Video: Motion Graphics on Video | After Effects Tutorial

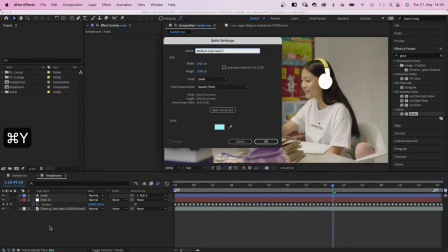(4:10)
Then we add a new solid. Choose the color we want it to be. Name it Shine.
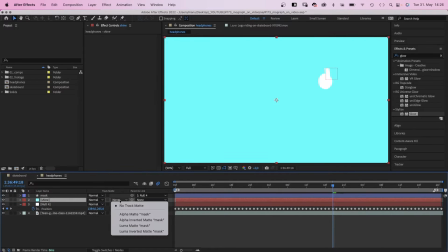(4:15)
Or whatever. And we use the mask as Luma inverted mask for the solid.
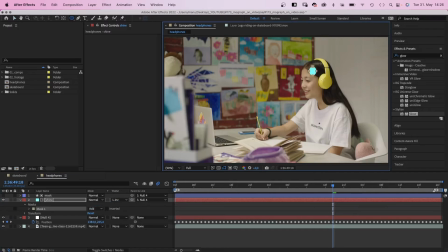(4:20)
Link it to the null as well. Then we use the ellipse tool to add a mask to the solid, around the earpiece. We open the mask property and add a mask feather. To get a glowing edge, we duplicate the mask solid.
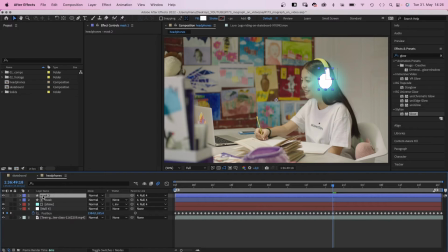(4:37)
Rename it Glow. We hide the fill. Add a cyan stroke instead, width around 5 pixels. Not bad, but of course we need to add a glow. Glow radius around 20. Even better, we add it twice.
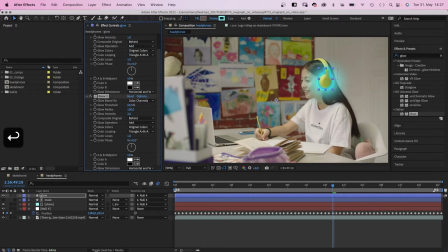(4:57)
increase the glow radius to around 100 and the intensity to 2. And now you could add all kinds of additional graphics.
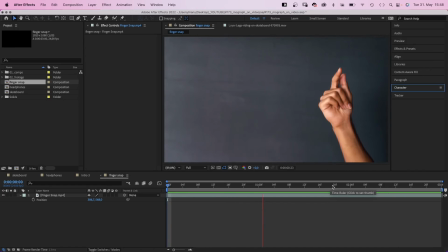(5:06)
Finally, let's take a quick look at the snapping fingers from the beginning. A green screen would be best to key out the background, but let's try this one. Let's go to keying and add key light, first of all. Then let's pick this gray as screen color.
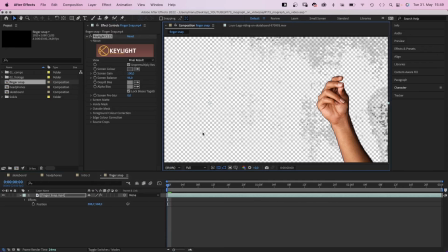(5:22)
That doesn't look too bad. Let's adjust the screen gain a little bit. There's this black outline still. In screen matte, let's play with the clip black setting a little bit. Adjust the screen gain. It's basically trial and error.
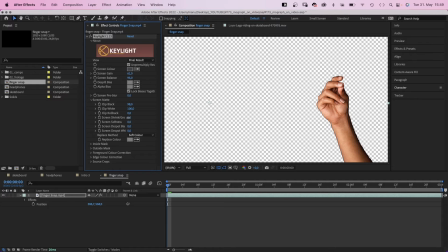(5:43)
Then let's slightly shrink the screen. And the black outline is almost gone.
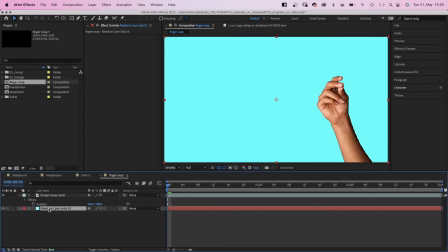(5:50)
Then I usually add the background solid. In this case, we add a color gradient to see how exact I have to key anyway.
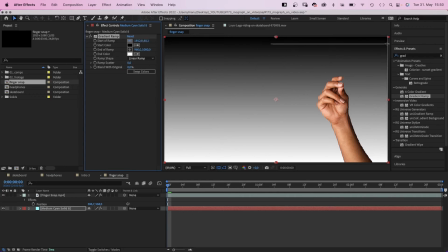(5:59)
The background will be quite dark, so the rough edges won't be obvious. Just make sure the lighting is consistent.
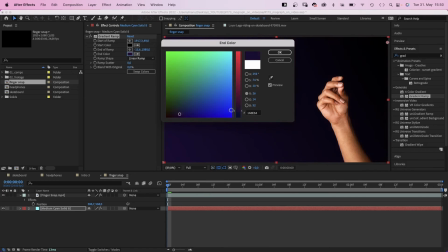(6:06)
So brighter towards the left and darker on the right side.
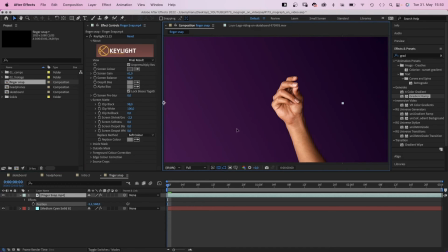(6:15)
And of course, we adjust the position. To link it to the background, we add a drop shadow. First of all, let's add curves to adjust the contrast. Just a tiny bit.
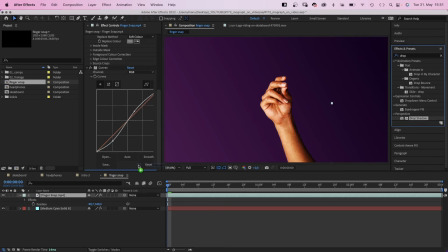(6:30)
Then let's add a drop shadow. We add some softness and distance. We adjust the shadow direction. The distance indicates the distance to our background.
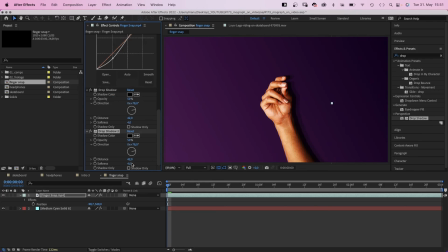(6:49)
Of course, we duplicate the drop shadow and add much more softness to the second one. Let's move the arm further away from the background and add a text layer.
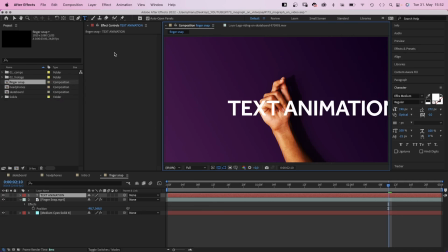(7:11)
Check out the links in the description. On the left side, I've added some videos you might like.
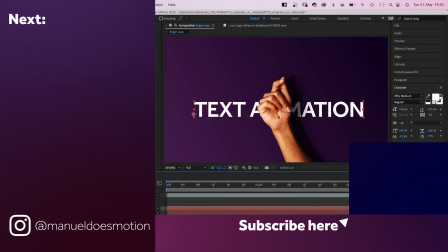(7:18)
Subscribe to my channel on the right side and hit the bell, because you don't want to miss my next video. Thanks for watching this one. See you in the next one. Bye, guys!